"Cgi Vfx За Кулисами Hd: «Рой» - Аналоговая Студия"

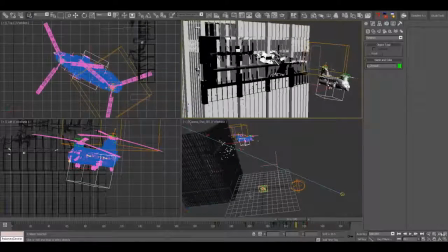This is the helicopter crashing into the front of the building.
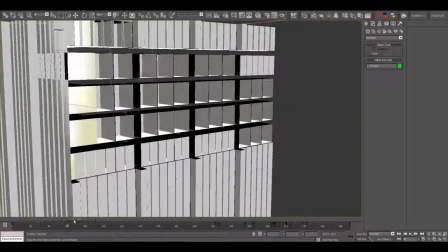You don't see too much of the nice destruction that happens here in the final commercial because there's so much smoke and fire but Arvid set this up with using a cloth system and we used SuperMesher to cache this because they were breaking
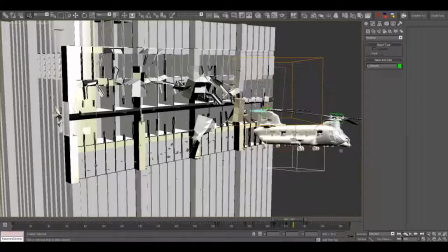vertices and changing vertex counts which normally you cannot point cache
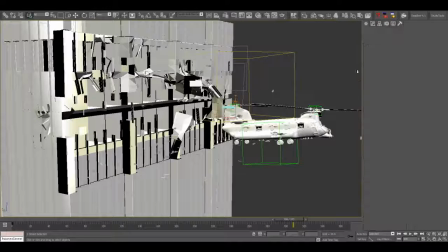because because the point order needs to stay the same but SuperMesher is a great little tool that helps out with that.
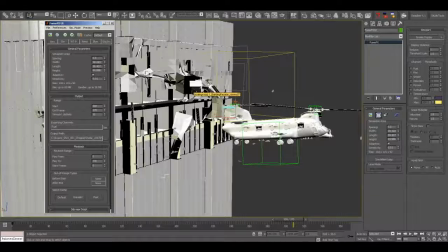So a lot of destruction in the scene and little areas that could be cached where we used SuperMesher to cache those out.
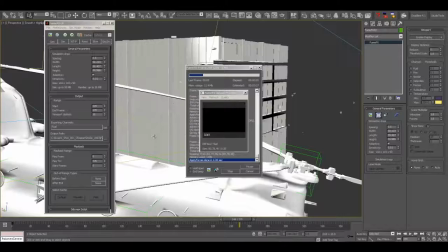So here we've just got a small simple fume source being emitted from the helicopter.
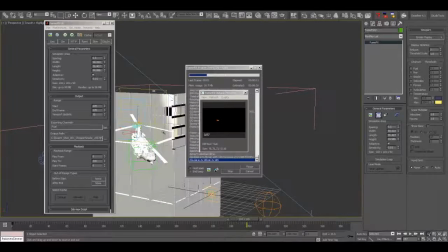The fume grid is attached to the helicopter and then we're just faking the direction of the simulation by blowing some wind through the grid.
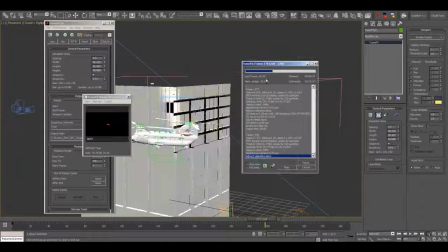There's a small rotor fire going on there.
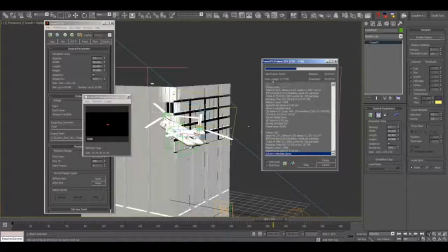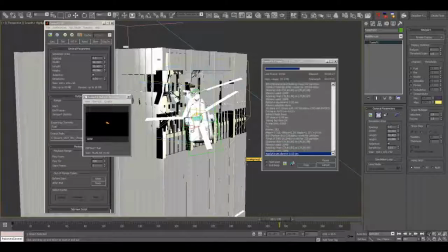There are a lot of layers, a lot of elements we generated for this commercial. Small fires on the rotors, secondary smoke simulations, little bits of office paper flying out the windows there in the background.
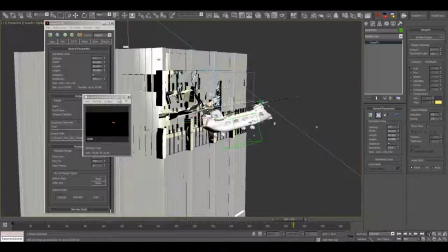It's a lot of fun to generate elements and scenes like this.
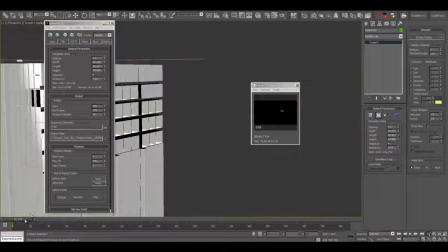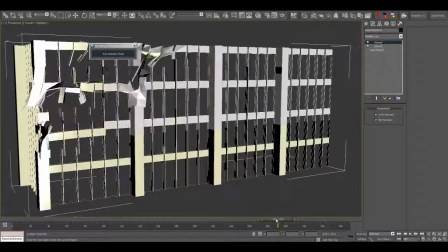So here's just the cache file of the building getting torn apart.
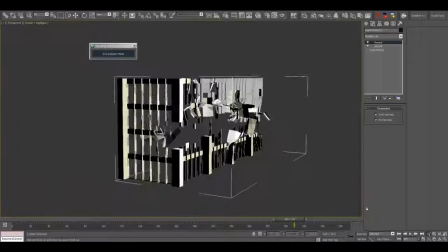Simple geometry as you can see but another detail that can add a lot of realism to the scene.
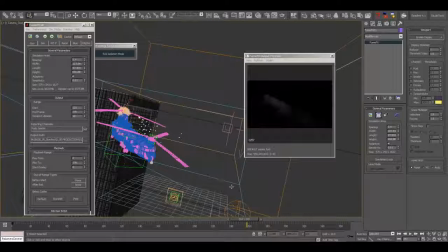Here is the larger simulation for the helicopter rotors. There's a particle source there firing out with a short age span and deleting quite quickly, generating small fire but a lot of smoke. This worked out really nicely with the camera move.
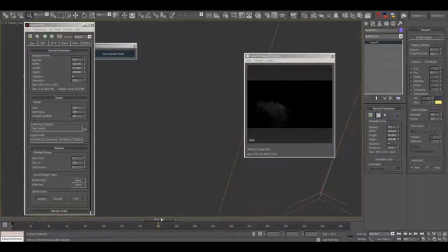The camera move swoops up through this smoke, just missing it, and it really added a lot of depth to the scene. It really felt like the helicopter was spiraling out of control and traveling quite some distance away from camera.
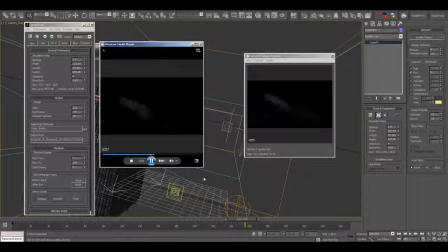So this single effects element really helped pull the viewer into the shot a little bit more.
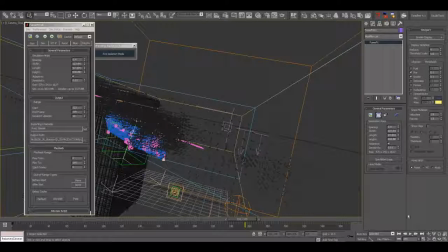It was quite a long simulation, the spacing was quite small and although the grid wasn't huge
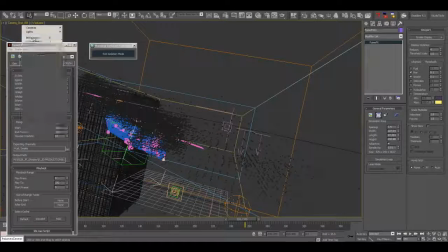there were a lot of sub-steps because the helicopter was moving quite quickly and the rotors were moving very quickly.
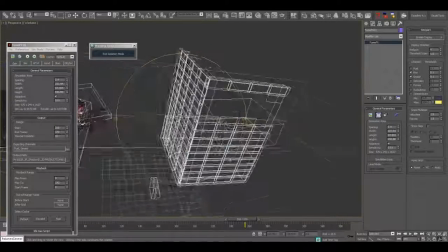So I think we just left it going overnight a couple of times.
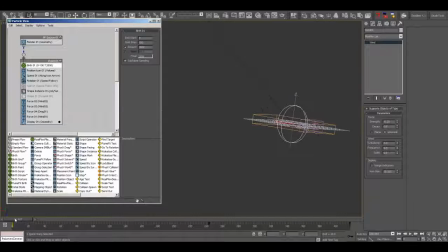So now this is an extremely simple particle flow system set up for the swarm itself, made of little flying alien spaceships. These little alien ships kind of look like little bats.
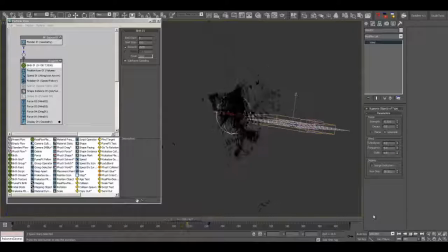They were based directly on the design of the roller coaster. They're kind of this shape with little seats for people to sit in underneath. So it's very low res, simple instance geometry here, and a number of force operators,
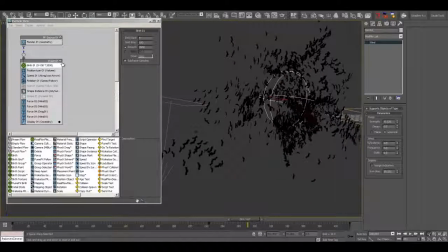different wind strengths, negative wind, turbulence, some drag. It's basically controlled by a spherical negative wind, just keyframed, as you can see there, the strength is keyframed, moving across the screen, so it kind of sucks all the particles towards it.